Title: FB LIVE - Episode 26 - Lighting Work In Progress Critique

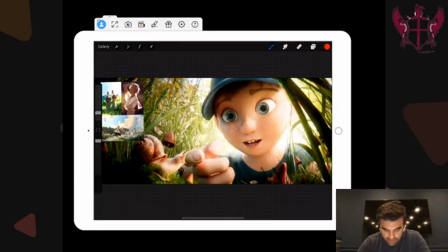4:11 The areas that I would like to see get worked on in this one specifically, a couple things.
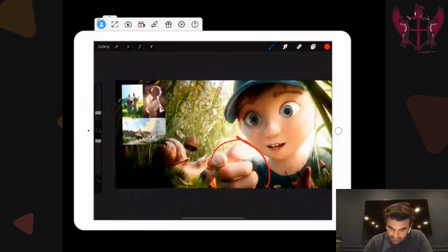4:17 One is the hand here. It's there are some warm elements in it. Like you can definitely see some subsurface happening here and a little bit around the finger. The problem is at the back side of it, and this is going to be a struggle for you all. The back side of it's losing saturation and starting to look like a little bit dead.
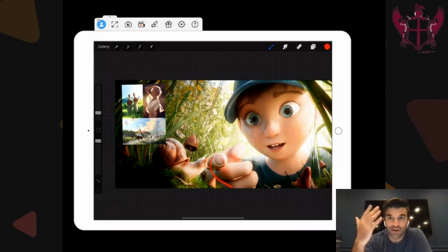4:33 Like if you look at the back of my hand, there's a lot of warmth, a lot of saturation there. The problem with this scene is that you've got a lot of green values around it. See, he's all up in this grass, right? So the problem is that naturally that bounce light's going to want to desaturate the hand color by just like sucking out the warmth color and replacing it with some green values. And all that ends up happening is it looks a little bit gray.
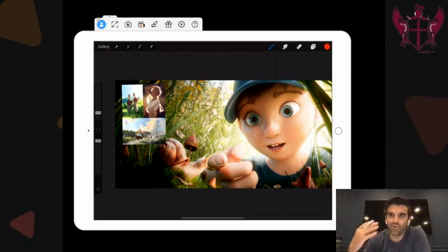4:53 So what you want to do is, I know the instinct is to put in this bounce, like the screen bounce, like, because that's what the surrounding area is. And you're not wrong for thinking that. Your head is in the right place. You're focusing on the right stuff. But the problem is that's counter to the character's hero color.
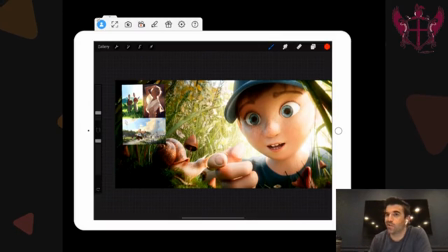5:07 And so we just want to like fake that a little bit by not going like pure warmness, but also just like bounce it in. We'll maybe make that neutralize that light so that you're not putting green light, and maybe just putting some neutral light on there. And because what you want is this hand to feel alive and to feel like a connection point there.
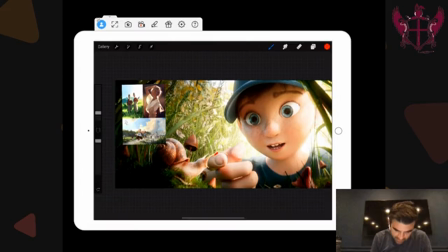5:28 Another thing about this one that I would do is I would tweak the camera position slightly, just because we're getting this like perfect tangent between his finger and the edge of his face. Maybe create like a little bit of separation because there's anticipation there, right?
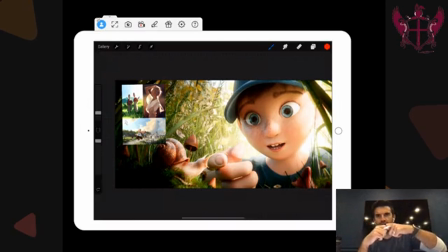5:40 I think the Adam and Eve, or the Adam and God thing, where they're like they're about to touch fingers in the Sistine Chapel, and there's energy there. There's like dynamic energy between their fingers. Where here we're kind of losing that by having them connected.
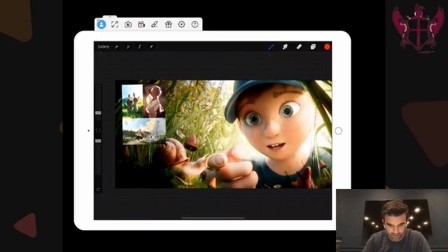5:53 So just kind of like rotate the camera around just a little bit, just to create a little bit of separation. And the last thing I want to say about this one is that we are getting some super, super dark areas right in there. Again, love the idea of creating this tunnel space, but you don't want to like this is like a flat black in there.
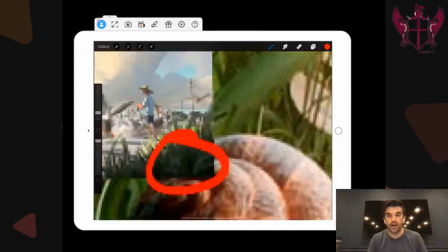6:07 And if you can see from the reference, I think this is really good. Like if you look in here, it's dark, but there's also some like detail in there.
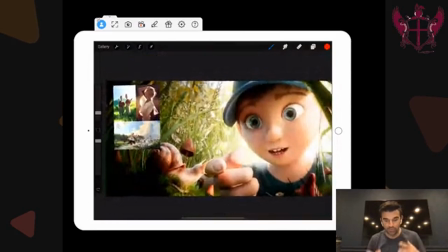6:15 And so you want to kind of find that balance point between those two. But this one is going really strong.
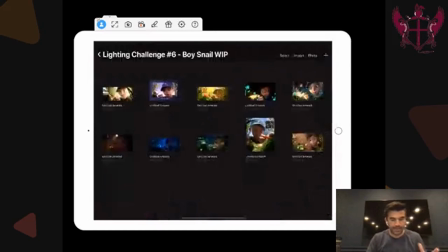6:21 Really like the direction it's heading. Next up, we have this one.
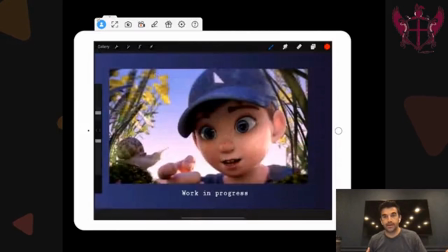6:25 So you've kind of parsed out some of the foliage, the grass, which is totally fine. But you can still definitely get that same tunnel effect going. The things that I was focusing on this one was just the color of the snail.
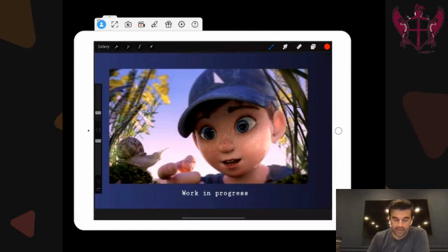6:40 Like it's not really popping too much off of the background for me.
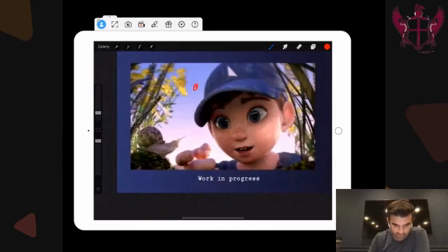6:46 Like it's a very similar tone to this, and also it's very like even. Like you want to create, we always talk about dynamic shaping, some sort of light to value to dark fall off value, something along that range to really help it out.
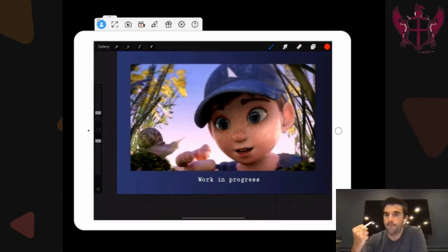7:02 Like really give that character, like I said, a hero color, something to pop them off in the background, something to give shaping and life and all that good stuff. Additionally, with this one, we've got a lot of activity going on with the eyes, a lot of reflections going on in there.
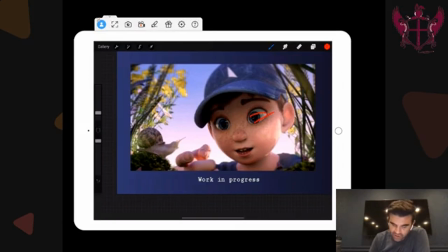7:18 You just want to kind of tone those down. You don't want these like slashing, harsh lines going through them because that'll be a little bit too distracting. Also, the sky that you have in there, I really like that you're doing the gradient. I really like that is taking hold, but it's getting
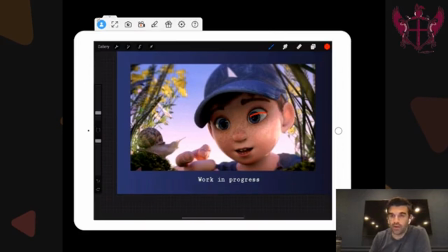7:34 a little bit kind of super bright here at the bottom, and it's nice because it's creating this glowy effect. But additionally, it's kind of hard to read the character off of it. And it's also like tough to determine the time of day or like the mood that you're going for,
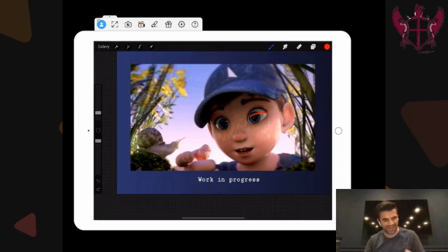7:50 because it's a little bit softer and it's a little bit glowier, but just not, it's not feeling quite cohesive. So with this one, and again, one of the, I guess, requirements for this is that you're going to include some reference images. So I would highly, highly, highly recommend that you find some reference image to find like a certain look at a certain time of day.
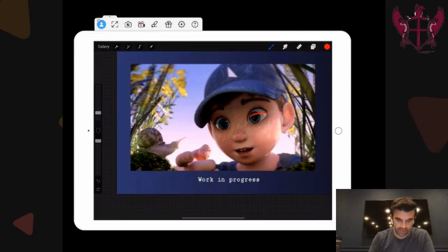8:09 One thing you want to watch out for too is the blur that you're getting. It doesn't feel like it's depth based. It feels like an Instagram filter where it's radially based.
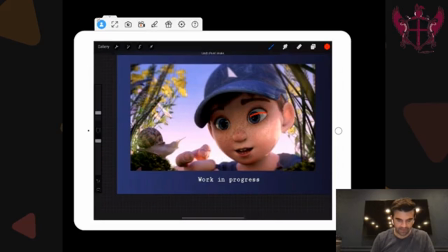8:19 Like this is more out of focus than this, and it feels like there's like a similar plant. Like all the stuff up here is out of focus and all the stuff down here is in focus. And that's not exactly what we want. We want depth of field to be based on Z depth.
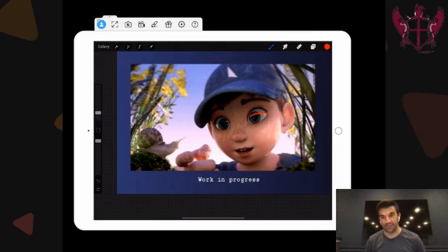8:35 Otherwise, it just, like I said, it just feels like an Instagram filter. And that's not great. Also, like there's kind of a double focus right now. There's like this isn't sharp and he's in sharp, but like his hand is a little blurry and the hat's a little bit blurry.
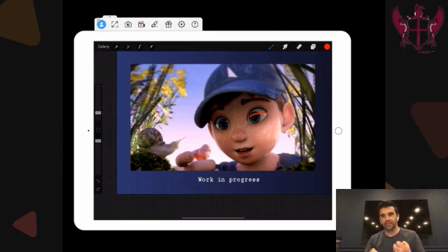8:54 So like it just feels like the depth of field is manipulated outside of this realm of believability. When you look at it, like a general audience member is not going to look at it and go like, oh yeah, that's depth of field is twisted outside the realm of possibility. But they're going to look at it and go, this feels odd. Like it feels a little bit strange. So you don't want to break that too much.
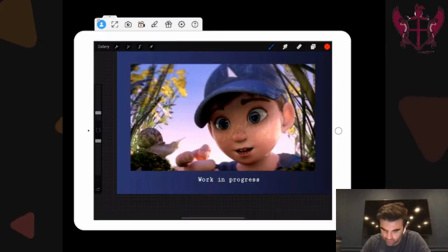9:12 But I like the bounce light you're getting. I like some of these values that you're getting. But I would really like to see you focus on dialing, getting that tunnel in, getting some sky reference, maybe adding some more detail back there, because it's like it's taking up a lot of screen real estate,
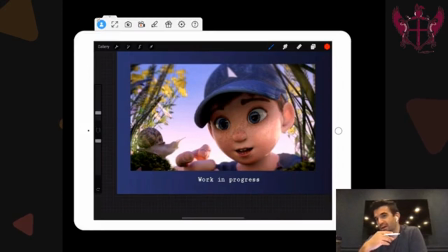9:25 and it would be nice to get a little bit more detail, maybe some clouds, maybe some just different atmospheric elements going on back there would be really nice. And then just watch out for the eyes, and then getting some more life on the snail there.
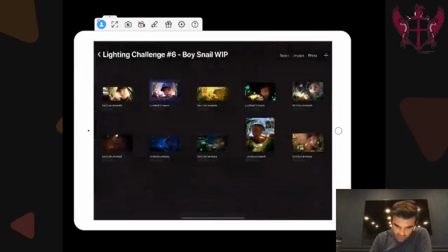9:40 Next up is another really nice one. Again, like beautiful, beautiful reference.
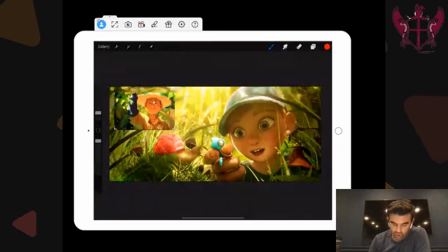9:45 Same issue as the first one that we're seeing with like your head's in the right place with adding all of this green bounce light in there, but it's just kind of sucking away some of the life out of like his neck in here and the back of his hand here. So just neutralize that light specifically on the character, because we want his, like this one's all about,
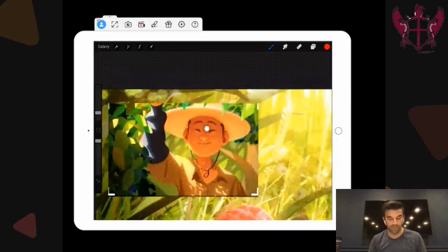10:02 like, look at this guy, like he's also surrounded by all this green light, but he's got just warmth all throughout him. And that's an artistic choice, which allows us to really pop his warm tones off of the cool background. Love this amount of like bounce light that's happening up in here.
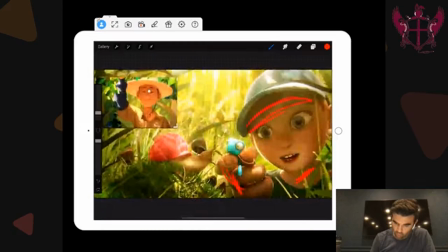10:18 I would really try and get that type of warmth and that type of bounce up in here, and then up in the hat. Doesn't need to quite be that extreme, but just like really kind of like the whole scene is just feeling like an like all like,
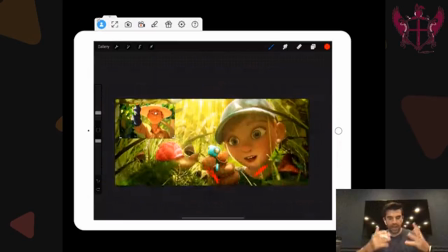10:32 you know, glowy and happy and goodness and all the good things. And we just want to like really feel that on him, like it's just like this like awe-inspiring glow. Few other things I was noticing.
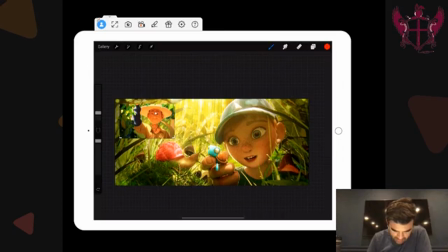10:49 Put that down. Move this up a little bit.
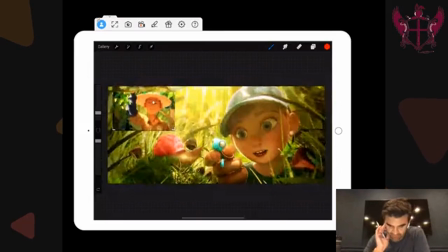10:56 You've got a difficult choice to make when it comes to some depth of field stuff, because like you've got actually 3 focal points. You know, you want to see this guy, you want to see him, and you want to see him. And I'm guessing what I would do if it was my choice is figure out a way to get all these elements back here,
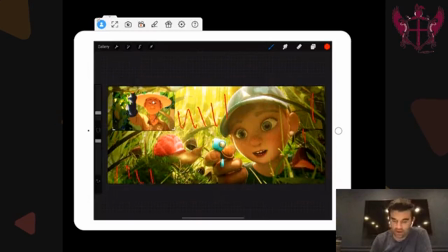11:15 back behind the 3 of them, and up here, get all that out of focus. That way you can really kind of center in on these 3. And then one thing you really want to watch out for is, I know that there's a strong light coming in this way, and I like what you're doing here with the rim, but it's really, really strong. Like it's almost like a hard white line around the outside of them there.
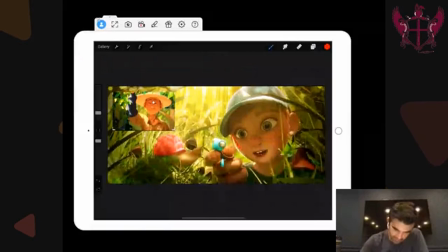11:34 So I would just soften that and diffuse it a little bit, so it's like comes in just a little bit, and it's also softer. And then if there's any way, so
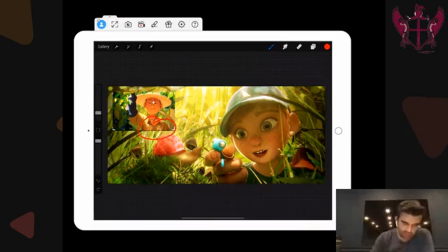11:49 I was looking at your reference image here, and one of the things I really like is that dapple of shadow on his chest. If there's any way to, because like right now there's just kind of like this uniform kind of outline, like super brightness on his hat. And I guess there's a little bit of shadow break up there, but that's not really reading as shadow. It almost looks like the hat's dirty.
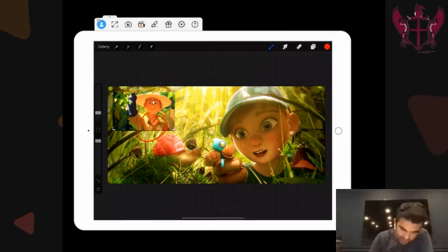12:07 So I would maybe like look at this value and try and break it up a little bit on his hat. And just create, so like you, because it looks like you're adding some, like a back plate of like some tall trees back there. So let's really feel some leaves breaking up on them to help expand that space a little bit. But overall, I like the color palette.